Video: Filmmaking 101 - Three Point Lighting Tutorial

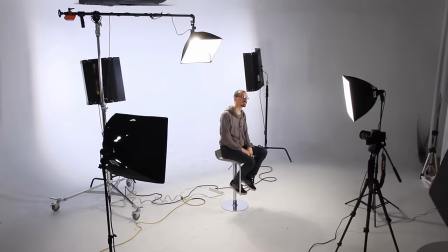Hey everybody, what's going on? Steve DeCasse here. I'm at Set Studio in New York. This studio is right above where I work right now. I got a full-time gig and it's pretty awesome. And they've been able to grant me access to it, which is really awesome. It's after hours right now, so there might be a little noise going on, but it's fine with me. I mean, I got the lavalier on, so it should be fine. Now, I've gotten a request to do a video about three-point lighting. Excellent request. And now that I'm in this great space I think it's the perfect opportunity for me to show you guys what it is. Now if you've been to film school, first thing they teach you in cinematography is three-point lighting.
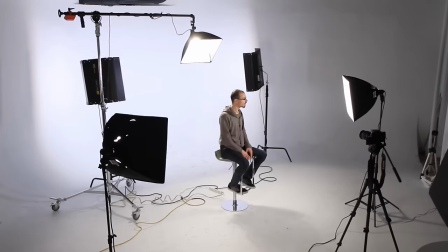And what that is is key light, fill light, hair light. And then you can light up the background too. Now I've got some Kino Flow Diva lights in the back here, but I think for this demonstration it'd be best to shut them off so you can really see the light that's hitting me,
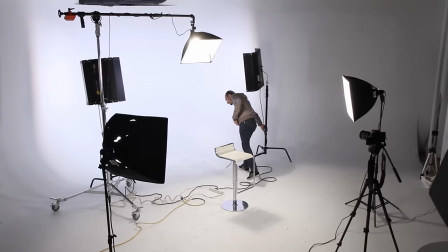the subject. So I'm going to shut them off right now.
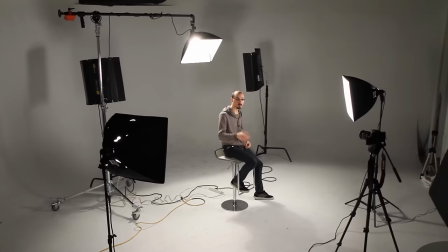A little bit more gray in the background. Now I got the wide camera set up too so you can see everything that's going on, but when I'm talking about three point lighting, we're talking about for a subject. You're lighting a person or an animal or something. It's not necessarily the same if you're going to be lighting an environment or if you're going to be lighting a set. It's a different mentality. But usually in filmmaking, there are people in your shots. From the people I've talked to, they're always wanting to find out cinematography things. Now, cinematography is simple. Key light, the light, hair light. That's your ground rules. Now, depending on the mood of the story and depending on what you want to do, you can choose to have all three. You can choose to have one. You can choose to do just a hair light. You can choose to do just this, just that. You can mess around. But that's sort of your home base. That's where you start from. And you can eliminate and do what you want from there. Just off the top of my head, the movie Hugo, which won for cinematography, all the hair light in that movie, the hair light back here, super hot, super hot.
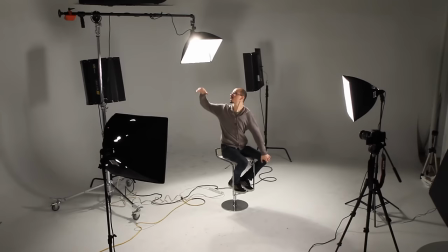And if you notice in the wide shot, it's the only light that I have on that does not have a soft box in front of it. I happen to like really bright hair light. Why do we have a hair light?
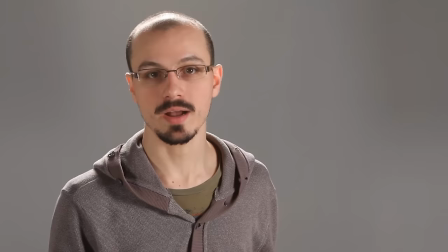What's the reason for the hair light? It's to separate the subject from the background.
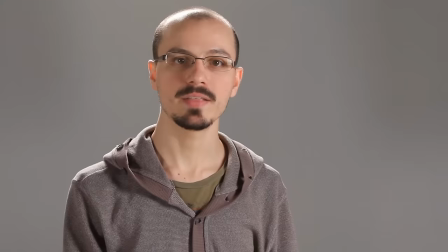Now, with the hair light hitting the rim of you, it makes the edges of your body pop and therefore sticks you out and draws attention to the face.
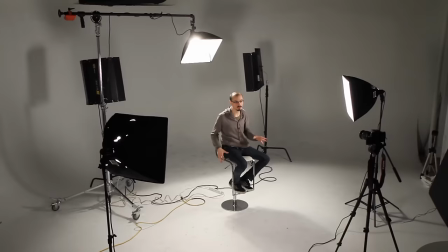Pretty simple. Now, I'm going to take you step by step and show you what each light does, what it's there for and how it looks on camera.
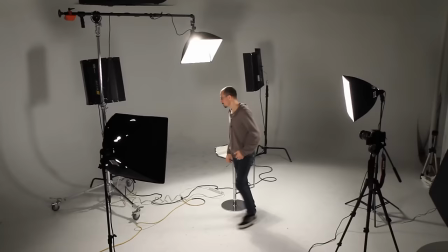So let's start with the key light.
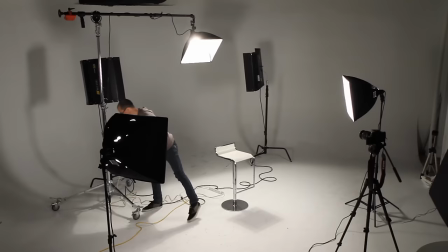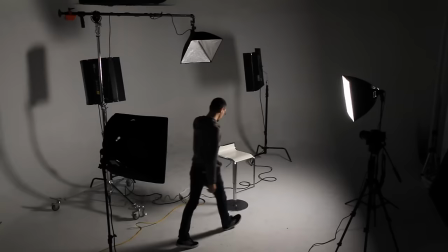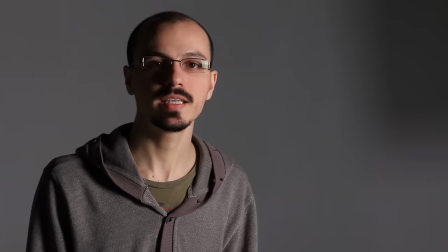Here's my key light. Now, a key light is not a particular light. There's no light that's called brand name key.
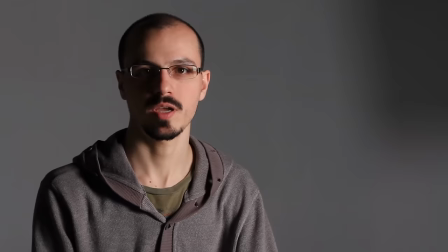It's not a brand name or anything. The key light just means the most important light in the scene.
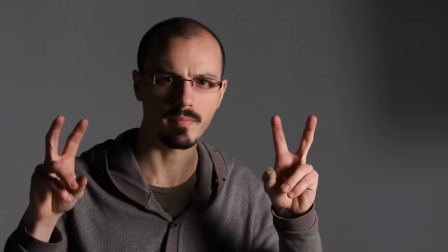The strongest light that's hitting your subject. You can see with just the key light on and no hair light and no fill, I might have a dramatic type look.
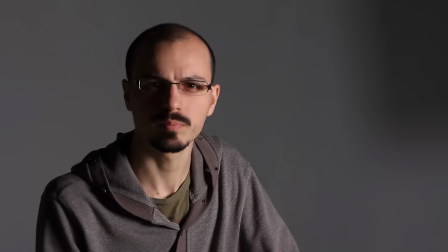I've got, I'm dark over here and I might be smoking a cigarette and plotting on how I'm going to take over the world.
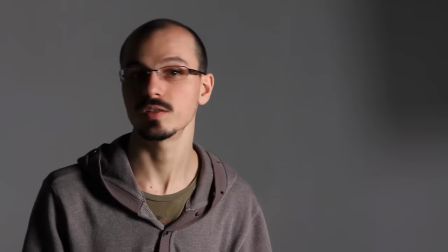Depending on if you're shooting a model or something, you might not want to light them with a strong key light because you want to make them look beautiful and flatter them and you don't want them to be in the dark.
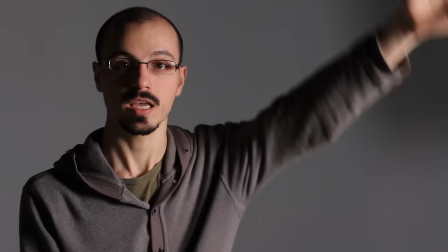You also have to worry about light angle. I have the light directly next to me. It was above me or below me.
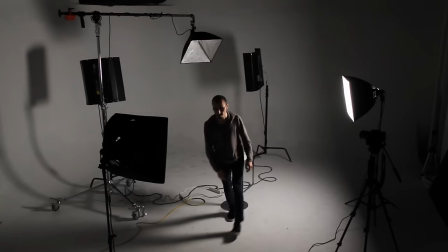If it's coming up like this, it might make me look scary making shadows on my forehead. So to fill in these shadows and make it a little more even lighting, I'm gonna turn on my fill light.
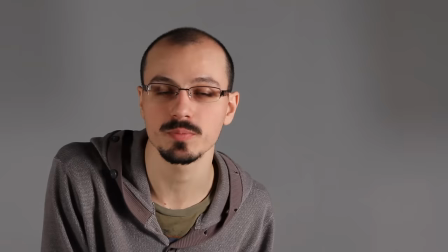A little bit better, a little less dramatic. If you're just a person talking about normal things, maybe this would be the lighting for you.
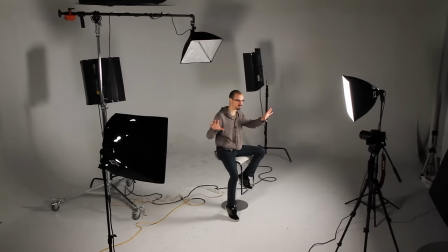Now these two lights are both 500 watt lights with softboxes in front of them. The key light is the key and the strongest because it's closer to me.
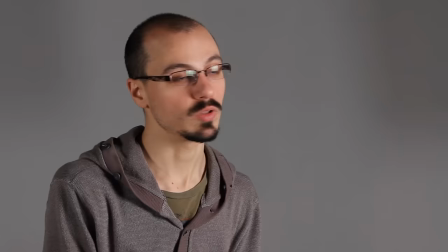The fill light is about twice as far away from me. Maybe a little less than twice.
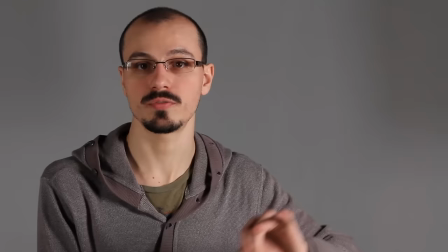Light intensity.
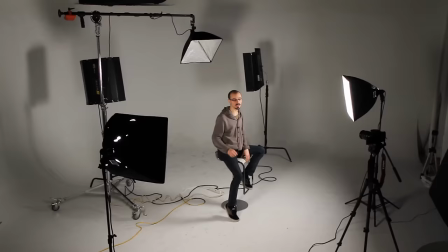Now these lights just go on and off. They don't dim. So the way to get less intense light, push the light further away.
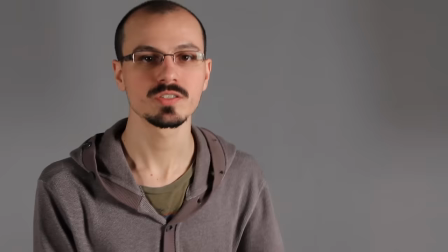So now as you can see there's something just missing about the shot. I'm not popping at you.
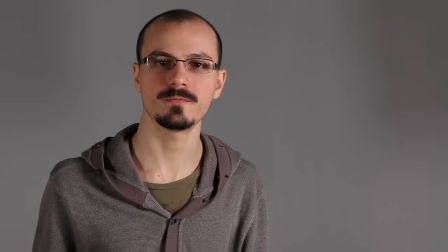It's less filmic. How can we make this look more like a film? The simple answer, hair light.
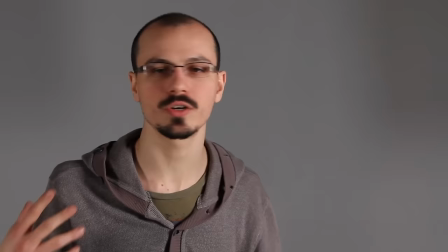In my experience, even if there's no key or no fill and you're just using ambient light,
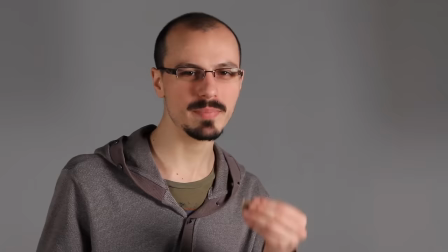if you can just get hair light on the subject it makes them pop and it makes it look like a film so let's turn it on
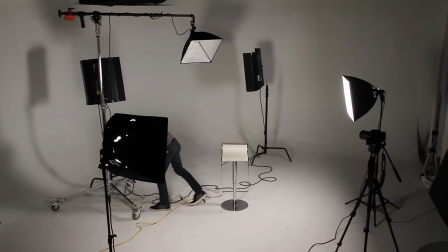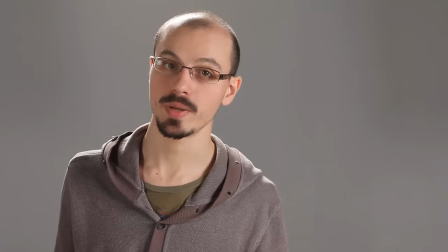ah i love it i don't know about you but i love it it's just the little difference that makes it from
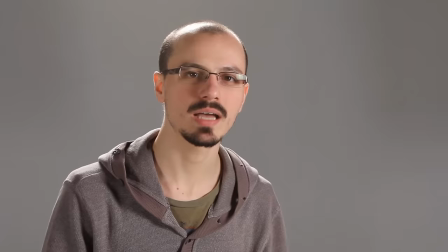blah bland to popping out at you i can't stress enough if you can
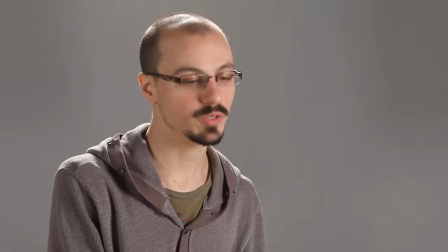get a hair light on them go for it now in this particular situation i'm in an awesome studio
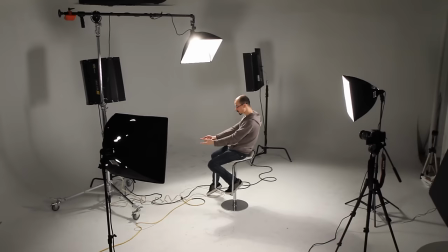we've got a low boy here which is just a really heavy-duty stand with wheels and then a boom arm that comes out that's counter weighted now I don't expect everyone to have that at home but and then it's a 500 watt light not diffused at all just pointing right at the back
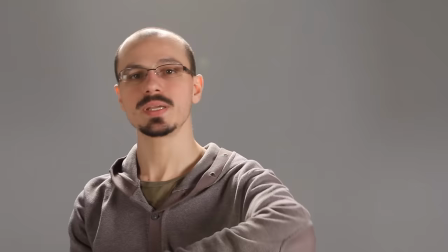of my head and with hair light you got to be careful not to shine it into the camera if you shoot it right at the camera you're gonna get a flare
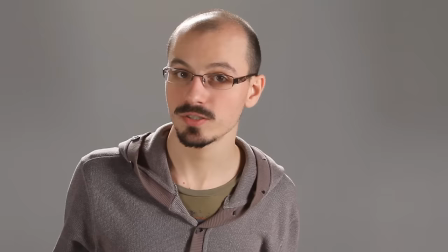sometimes flares good sometimes flares bad depends on the choice you want to make it depends on the film you're making depends on
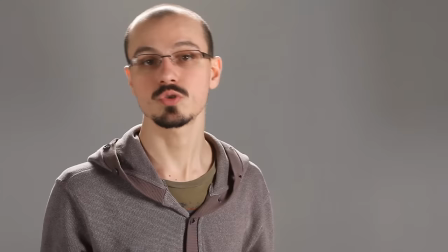the story but in this particular situation, this is awesome. I wish I owned this, but I don't.
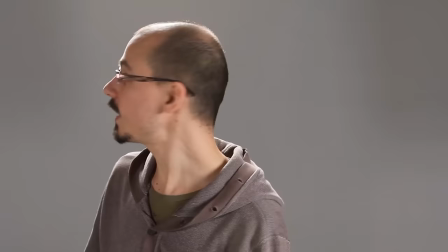It's the studios. But the hardest thing about a hair light is just getting it behind the person and on them without getting a stand in the way.
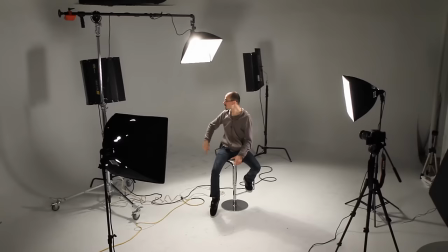And that's exactly what this low boy is doing in this boom arm.
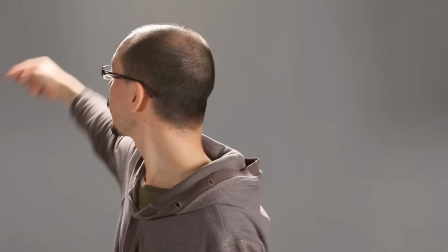It's making a stand way over there and putting the light exactly behind me, which is where it's the hardest to get.
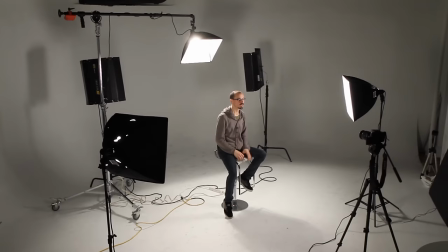And just to show you what hair light does without seeing the other lights on,
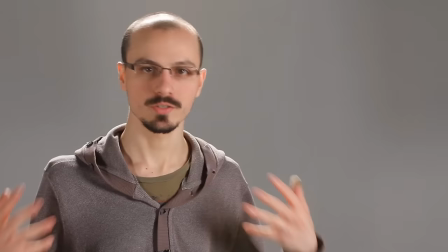I'm going to shut the key and the fill off and just show you the hair light by itself, its own little element dramatic
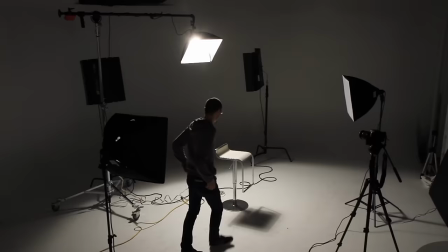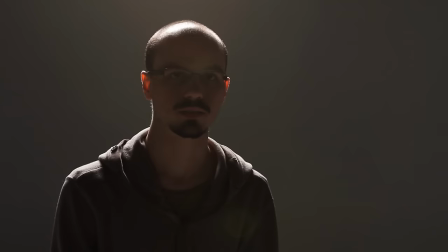now this might work in a scene if i actually iris up i
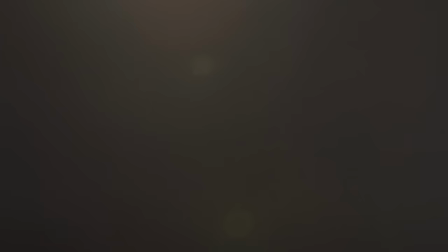can go up to 2.8 on here oh actually no i can't wrong lens i can go up to 4.5
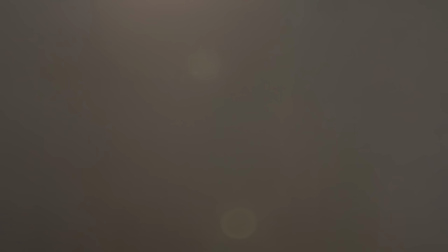but i'll up the iso for a second so
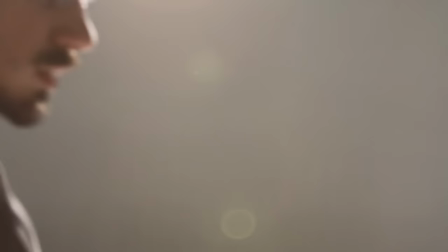now i'm at f 4.5 at 1250 iso it's kind
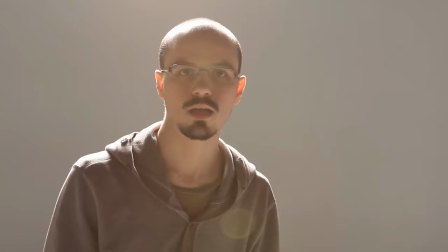of a dreamy look now i was just using ambient light no light coming at me from the front just only light from the back and you're getting sort of a dreamy look maybe this
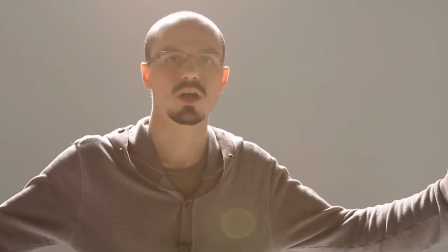is where the character's dead ancestor comes and says hello I am you need to you need to take that
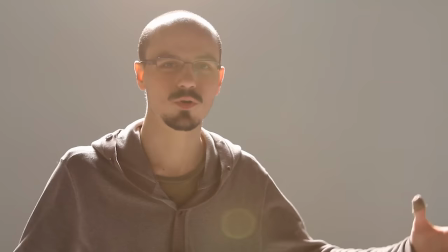job or you need to don't don't walk over the don't walk over that little bridge tomorrow stupid stupid.
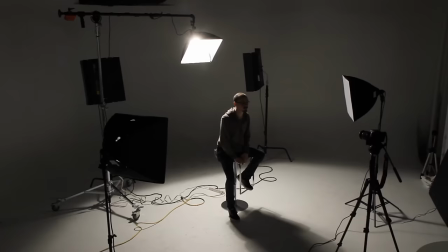So anyway, that's what this look looks like.
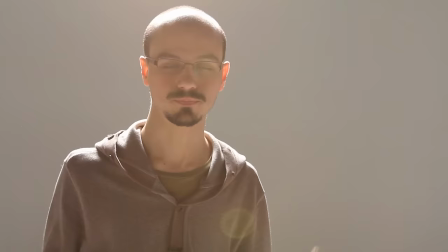Fix it back.
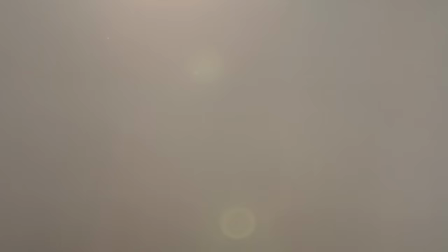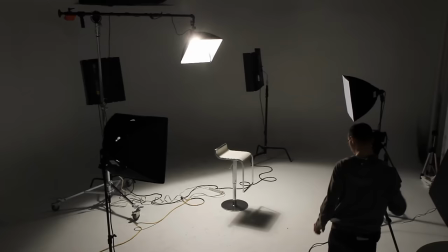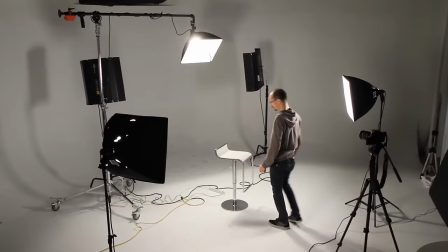So once again, cinematography is key, fill, hair. If all else fails, just fall back on that general rule. Don't make cinematography more complicated than it needs to be. Sure, there are lots of gadgets out there and lots of ways to move the camera that are very complicated, but I've actually work with a DP who shot 35 millimeter and 60 millimeter and in terms of being a cinematographer in terms of being a DP director of photography it's a lot about just being able to talk to the director figure out what he wants or she wants and translating that into a picture whether it looks beautiful or not it doesn't really matter don't worry about the look don't put too much pressure on yourself. My advice is hair light. I love hair light. Give it some hair light and you've done your job.
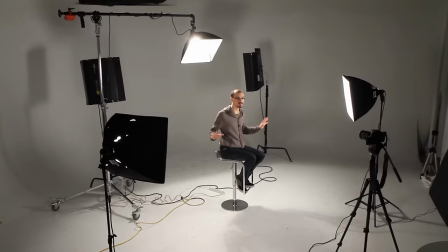In a studio setting like this, you also want to light up the backdrop. So I'm going to turn the key nose back on.